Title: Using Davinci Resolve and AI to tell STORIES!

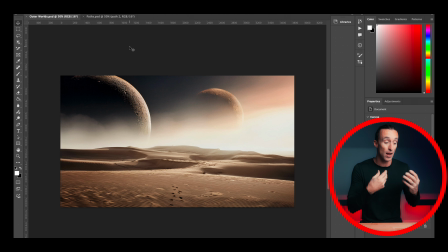And it just literally, you type in the prompt, you get to choose from a couple different images, and then you can keep generating over and over again until you get what you're looking for, at least close to what it is you're looking for.
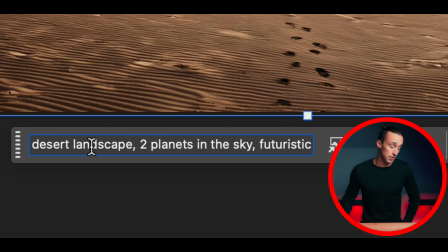So for this one, I just used the prompt and I input desert landscape, 2 planets in the sky, make it look futuristic.
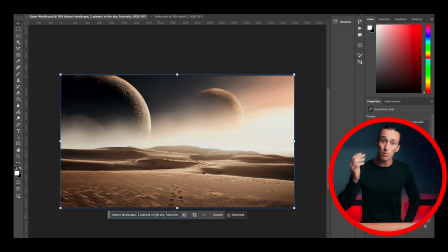And after a few tweaks, this is what came out. And then I was like, oh, well, what about the footprints? Because I might want to make that look kind of cool as if I walked into the scene. So I prompted and told it to give it some footprints.
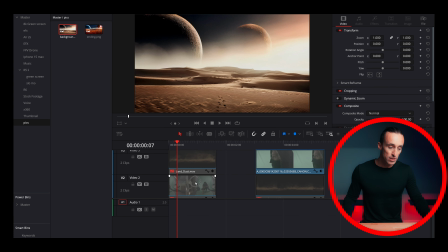I transported it in as a picture. And then I used the same technique that I just taught you using the green screen method. And I keyed out myself. So I added myself. That's why I added the footprints to make it look like I actually walked into that scene. And then I animated that.
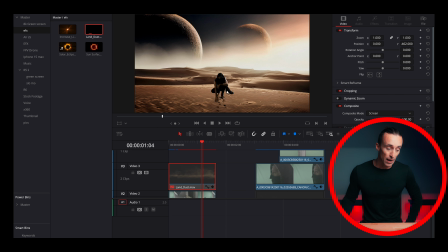So you can see my cape was floating and it made it look like the wind was going.
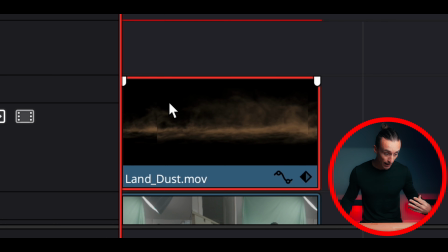And I was like, oh, you know what else I could do? I could add dust to give it an effect of, oh, there's something going on inside that image.
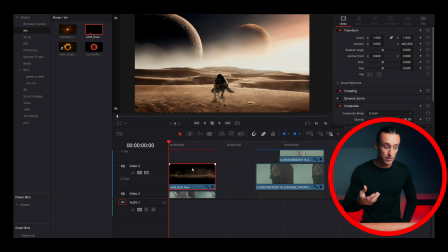And it made it look a little more real. Because you got to think of these things as if you were there, what would it look like? So I put the dust a little further into the background to make it look like it was blowing across me. And that's how I tied the scene together. If I shot the actual video without any movement in my cape with nothing, and it didn't look right.
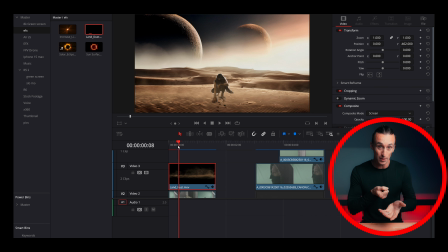So I literally took a leaf blower and made my friend blow it onto me, and it made it look like the cape was moving. So as you can see in these two different techniques, you can combine them, you can isolate them, you can do whatever it is you like and create the worlds that are in your head and get them out into a video. I hope that gave you a little bit of glimpse into the processes that I use and now the techniques that I'm trying to develop and trying to understand so that I can get better at putting out there what it is that I want to put out there and teaching you guys how to do the same thing and just unleashing the power of a story that you may be thinking about. And here are just a few tools that you can use to do that. So go ahead and let me know in the comments what you think of this video. What do you think of those 2 techniques? Is there something else that you would want to see? Something that you would want me to create to teach you guys how to do that? You know, sound effects, video, graphics, anything like that. There's so much out there to learn. There's so much out there to do. So take this and apply it right now. Don't wait. Go out, create something, utilize whatever tools you have in your arsenal right now, and go create something. Like, share, subscribe, do all the things, jump to a different planet, because that's where I'm going right now. And I'll see you on the next video. Peace.